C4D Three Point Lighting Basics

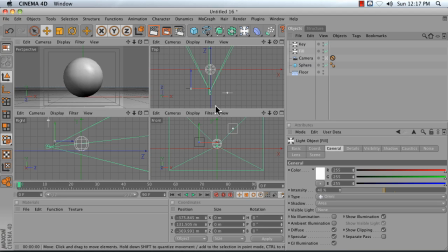You don't want to cast any hard shadows or have bright highlights here. Now, last but not least,
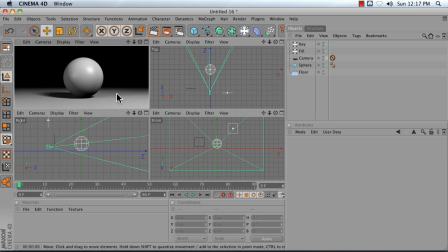yeah, and let's just give that a render. So now we can see we've got another slight shadow being cast by a fill, but those really dark shadows are now gone.
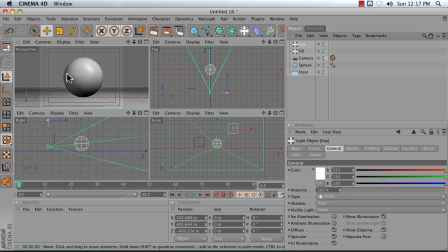I'm now going to add a rim or a backlight to pull off the edge of this object from the background.
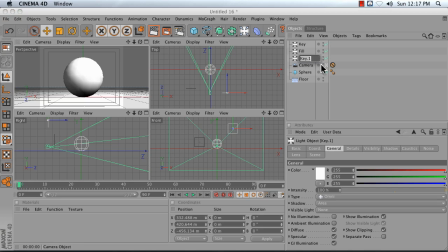To do that, I'm just going to duplicate my key because it's nice and bright, and I'm going to name this rim or backlight, whatever makes more sense to you. And as the name backlight might imply, I'm going to move it to the back of my object, and I'm going to move it over to the side a bit.
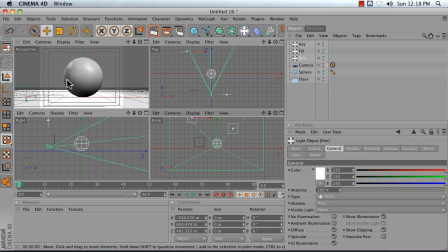Notice that I'm starting to create a slight halo around the edge of my object based on its placement.
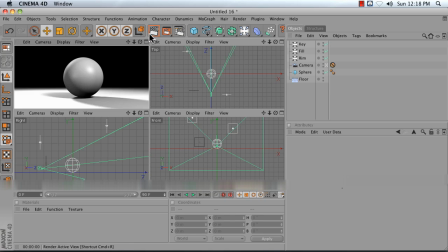So now when I render, I get something like this. Now the problem with what we're seeing right here is that we've got a lot of really intense shadows and a lot of really intense lighting.
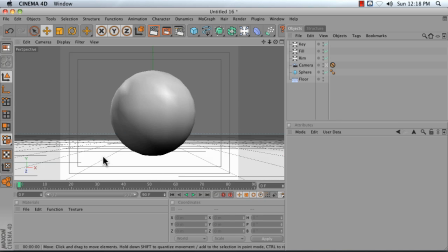And this is why it's so great to be working in 3D as opposed to the real world.
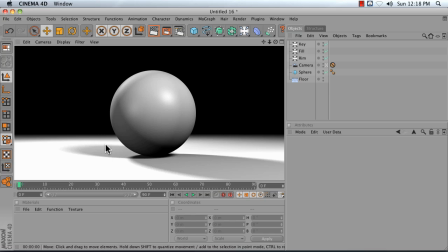This is every photographer's dream, is to be able to say, oh, I want light here, but I don't want to create a nasty shadow. And what we can do is turn off shadows on our fill light.
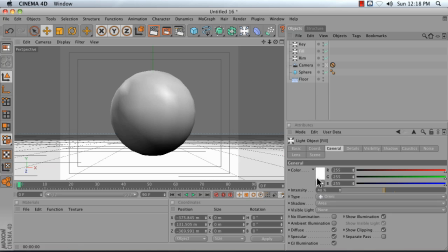So to get rid of that shadow over there, I'm going to take my fill, and I'm going to turn the shadow from area to none, and give it another render.
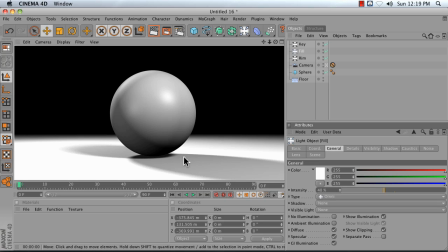It's a little bit better. Another thing, like I mentioned before, is that your fill light should be really diffuse. You don't want any highlights. So we're going to turn off specular on our fill light.
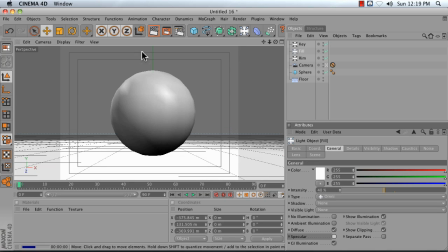So now when we render, we lose this second highlight here.
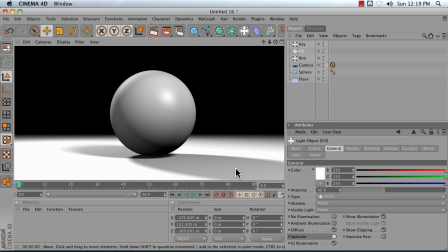And I'm going to turn on interactive render region so I can see the effects of my changes in real time. To turn on interactive render region,
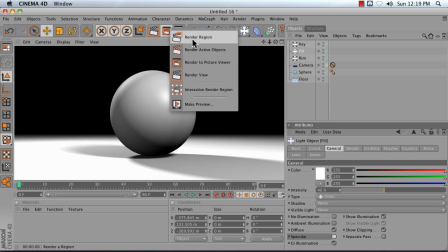you press and hold on your render button and choose interactive render region.
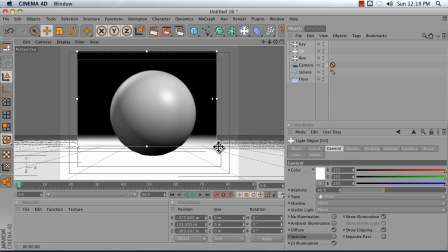And you can just resize that box to cover this part of your object. Now, my rim light is really here to pull my object off the background, but it's also having this unfortunate side effect of casting this really intense shadow.
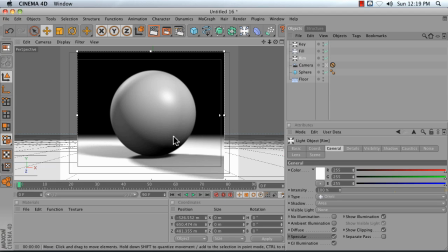Now, if this was a close-up on this part of the sphere, we wouldn't have to worry about these shadows on the ground, but it's a wide shot. So let's tell the rim light not to add any light to our floor. And we can do that by clicking on the Scene tab of our rim light.
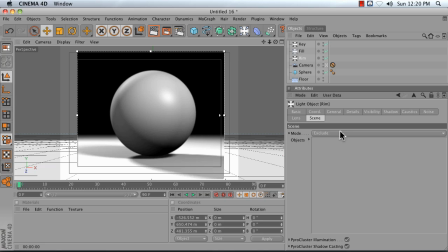And in here, there is something that says Exclude, which means we're not going to include something. We're going to say it can't play our reindeer games, as it were.
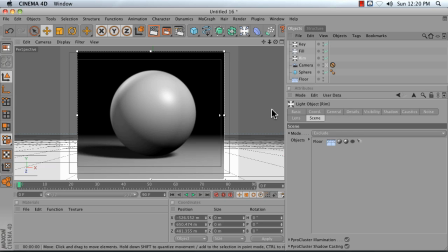We're going to exclude the floor from this, and notice that we no longer have that really intense, bright floor or those intense shadows.
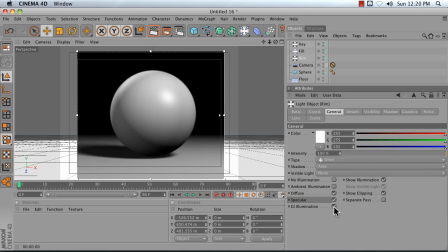And our rim light, in our General tab if we want, we can also turn off Specular to get rid of that nasty highlight that it might be adding. So it's just a very soft bit of light here. Now that's the basics of three-point lighting.
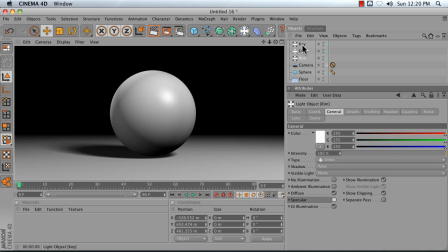If you want to play with color, I would say that your key light, a good starting point would be a nice soft yellow.
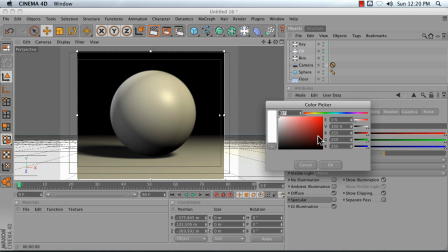Your fill light, generally a cool blue. And your rim light is often can be used sort of as a special effects light, so you could even do something wacky like a pink or something like that.
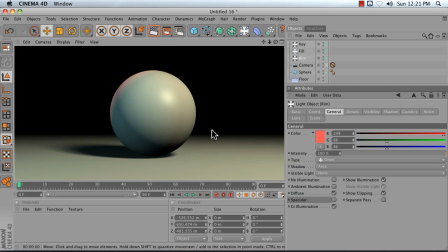And that just adds a little bit more visual interest to your scene.
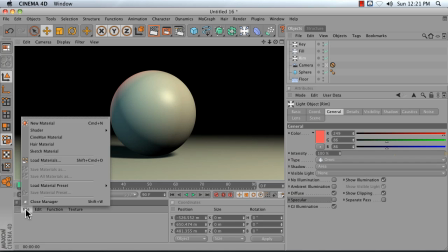If you don't like the look of the highlights, just add a material to your object wherein you turn off specular.
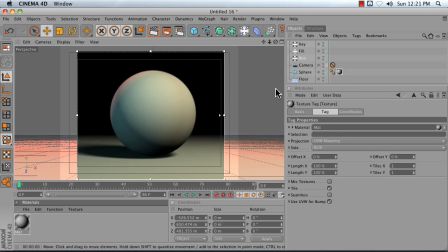Drag that onto your sphere, and now it's a diffuse looking sphere.
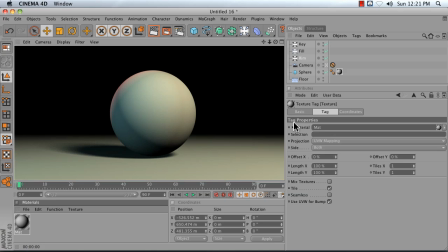That is the basics of three-point lighting.